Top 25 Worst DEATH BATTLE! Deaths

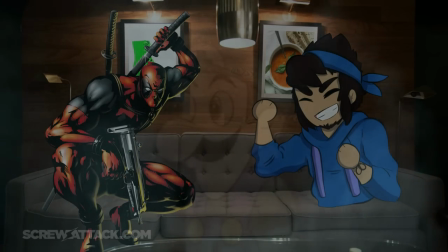Long live the year. Nay, the Dynasty of Luigi. Okay, that's enough positivity for a worst of list.
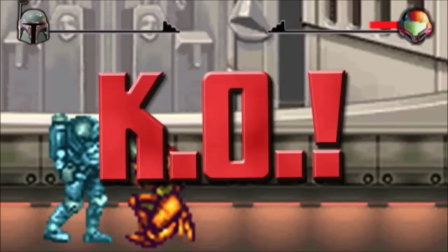Let's get back to tearing this show a new one. You're right, it's season one dunking time again.
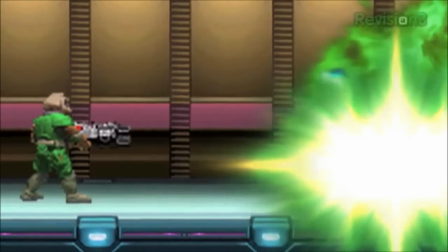Old internet charm can only take you so far. The reason we want to see our favorite characters die brutally is because it shows how far they'll push themselves to the very end.
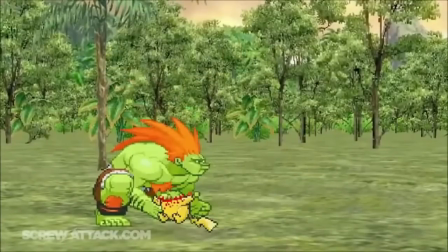Season one had explosions, buzz saws, vore. These are all hardcore ways to go out swinging.
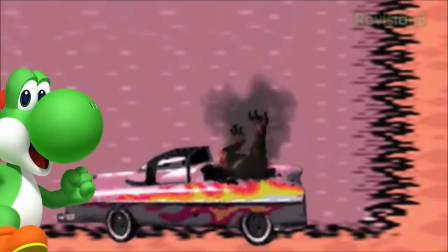Not sure if I'd count vehicular manslaughter. Manslaughter, doctor? I did that shit on purpose.
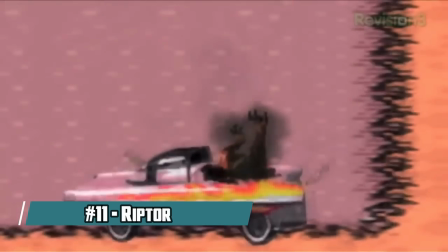So what exactly separates a death like this from something like Bomberman, Vegeta,
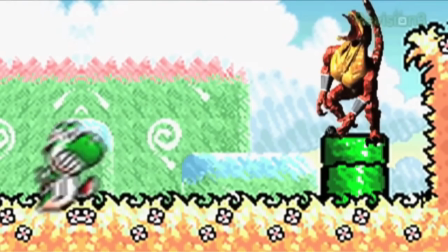or Pikachu? couldn't riptor also be argued as a comedic death well for starters it's not very funny second
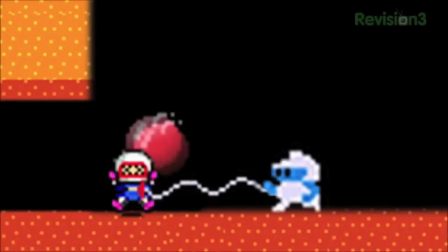a comedic death has to feel earned or at least thematic in some way dig dug used bomberman's weapon against him in a
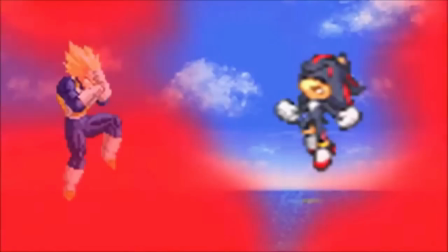way similar to the mechanics of his home series shadow super form running out was meant to convey how vegeta's tenacity helped him win and it's a classic line
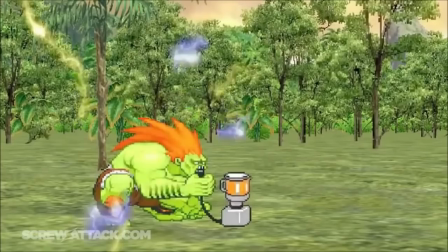blanca is a jungle monster that eats small animals no-brainer oh i i see because he lost his good one Clever.
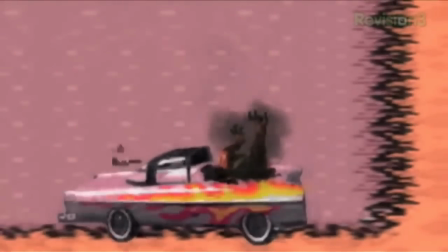What does Riptor falling to her death on a car have to do with Killer Instinct?
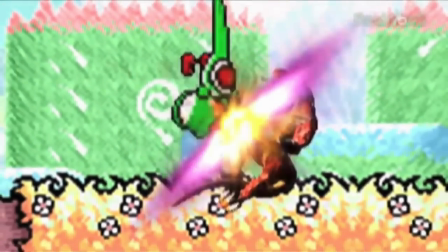This battle is an infamous example of one combatant dominating then dying out of nowhere, and the short runtime certainly doesn't help the abruptness of the final move either.
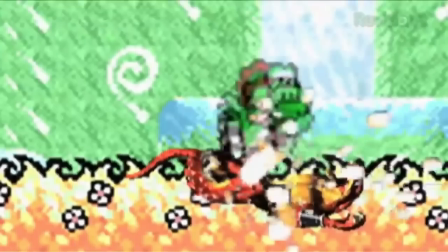Yoshi, despite being treated like a wuss, had a pretty cool string of combos that led to the inevitable Vore move, though there's not much else going for this ending,
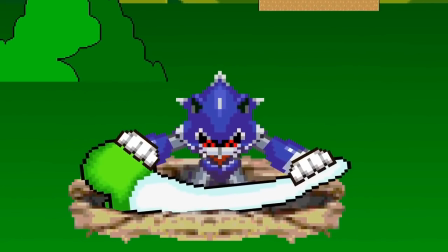especially since Mark Haynes took the concept of Yoshi swallowing his opponent and struggling to make the egg and made it a thousand times better
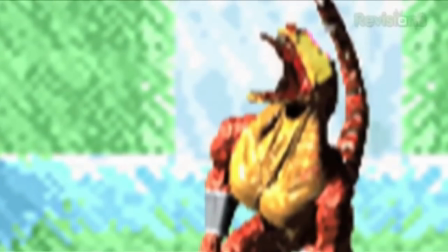a decade later. It's also pretty insulting the more you think about it, because it implies that Yoshi only won from getting lucky with a conveniently placed cliff.
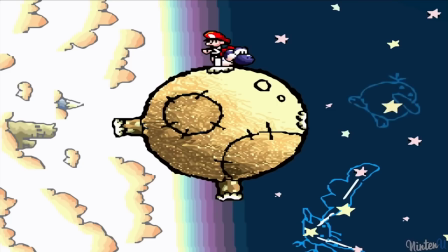You know, the same Yoshi that did this. Even when he wins, he still loses. Well, we've made it to the bottom 10, and everything up to now can be considered short stacks in comparison to the amounts of suckage we're about to subject ourselves to.
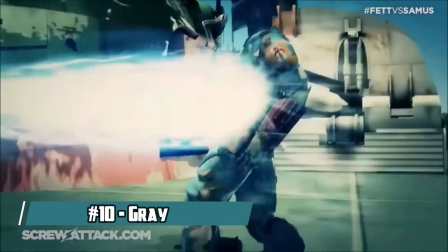Leading the pack is Grey vs. Ezdeath. Something about ice-related kills doesn't really do it for me.
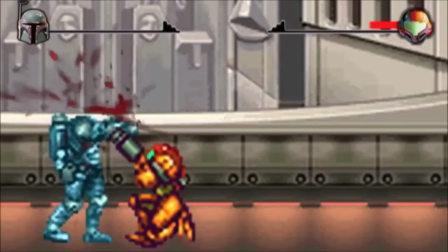More often than not, they feel weak and are hard to read. And in this battle's case, I can barely read it at all.
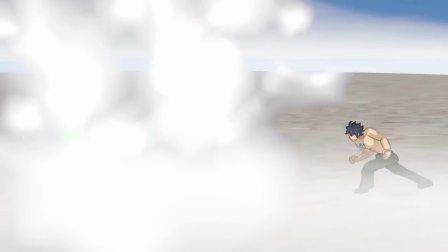If you're gonna have your character do an I'm taking you with me kind of move, you have to do a lot to justify it as a necessary last resort.
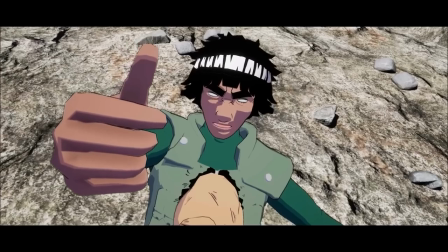To be frank, the only time I've ever seen it done well remotely was with All Might vs. Mike guy.
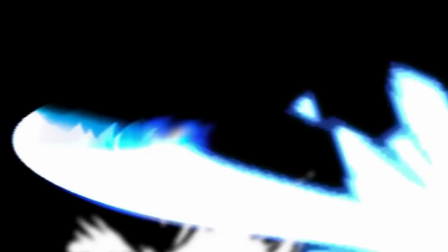And the death from that episode isn't even that good. Grey was schooling Esdeath in the sword fight.
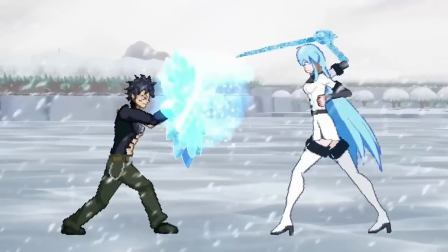Then after a few swings, he's like, Gee whiz, it's taking me longer than three minutes to beat this lady.
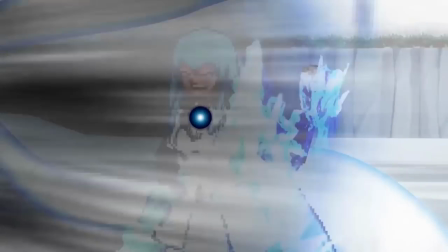Better activate my no-life move. Then Esdeath freezes time and things are already starting to get hard to follow.
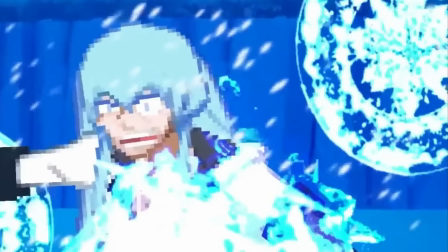But then Esdeath harpoons Grey after making the dumbest sprite face on the show, and the fight just ends.
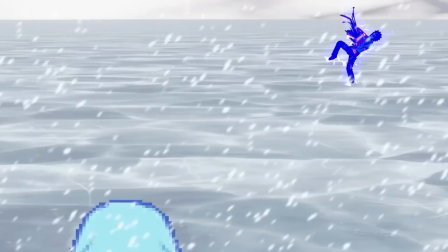Full disclosure, I've only seen a few episodes of Fairy Tail, so I'm not super knowledgeable on the rules of that universe.
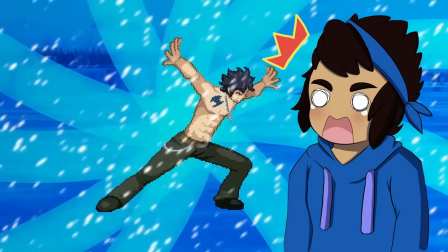That being said, the fuck happened? If the stabbing killed Grey and halted the lost ice shell, then why did he still freeze?
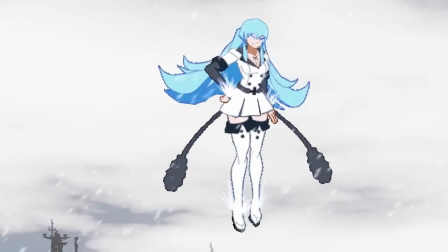Should it not have halted his ice too? Please tell me in the comments. I've been trying to figure this ending out for the last two and a half years and have yet to come up with a reasonable answer.
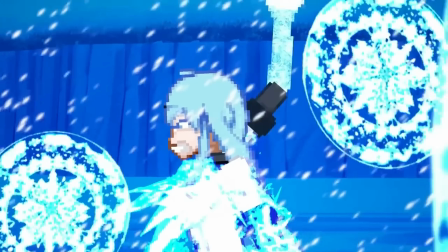Like most ice deaths, it's incredibly anticlimactic, but this added layer of confusion is enough to earn it a spot in the top 10.
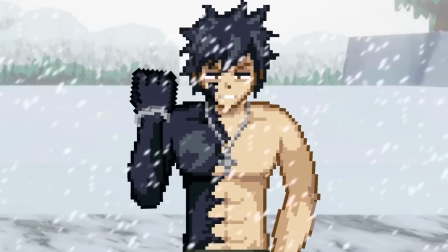Who knows, maybe the fairytale fans will end up telling me that this death wasn't so bad, and the way Grey died was perfectly logical. Perhaps it's best if I stuck to my own lanes when it comes to how well a character is represented. Well, I love me some full metal, and Avatar is probably the greatest cartoon of the 2000s.
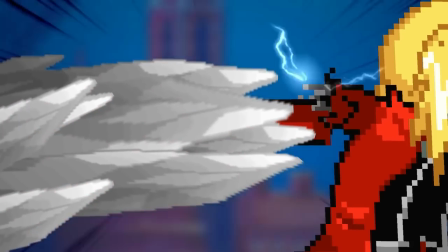Yeah, you all know where this is going.
Shit! Not again!
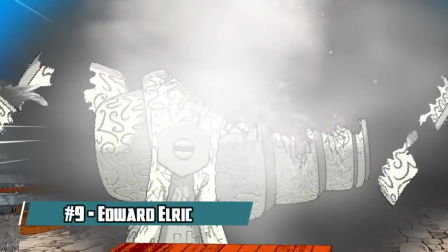As I said in my last video, the deaths of season 6 were a major step up from season 5, but there's one death that holds it back from a perfect record.
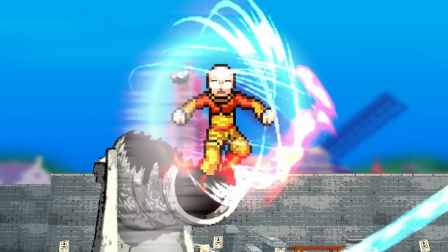Welcome to Character Assassination the Episode, starring not Aang and insert short joke.
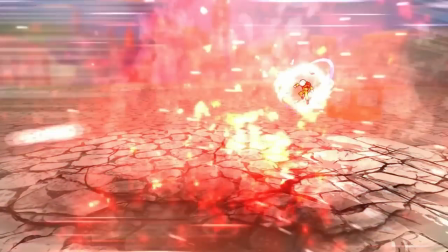On its own, the death is nothing to write home about one way or the other. It's just another kind of flashy vaporization.
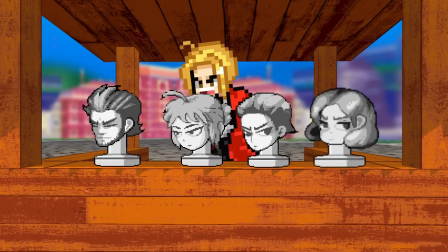Not much to add on that front. It's the way these characters are interpreted that piss me right the hell off.
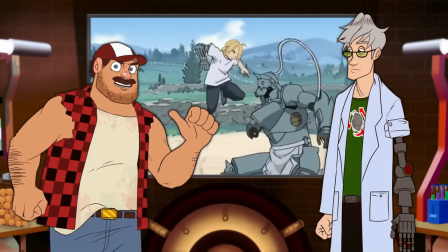And yes, I'm allowed to be angry since I've seen and enjoyed both of their shows,
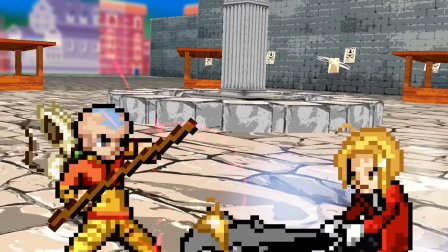Especially since this was our introduction to Full Metal, as well as the second time an Avatar episode sucked.
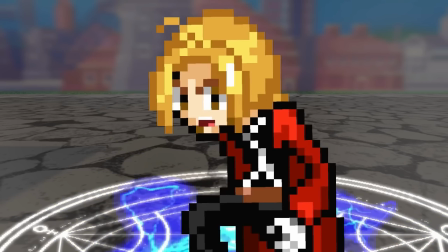Alright, so, Edward using his wits after getting disarmed? Pretty good. Committing to the Napoleon Complex bit down to his final moments of life?
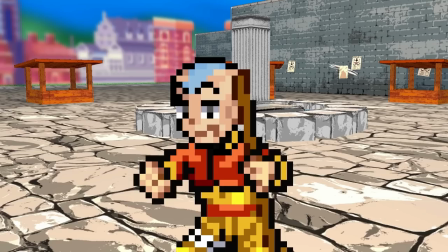Pretty fucking stupid. But what's even dumber is what they did to the purest boy in fiction.
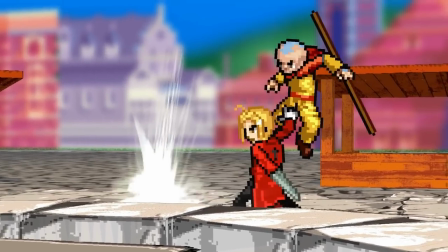Right off the bat, even including a character like Aang on this show is already stretching things.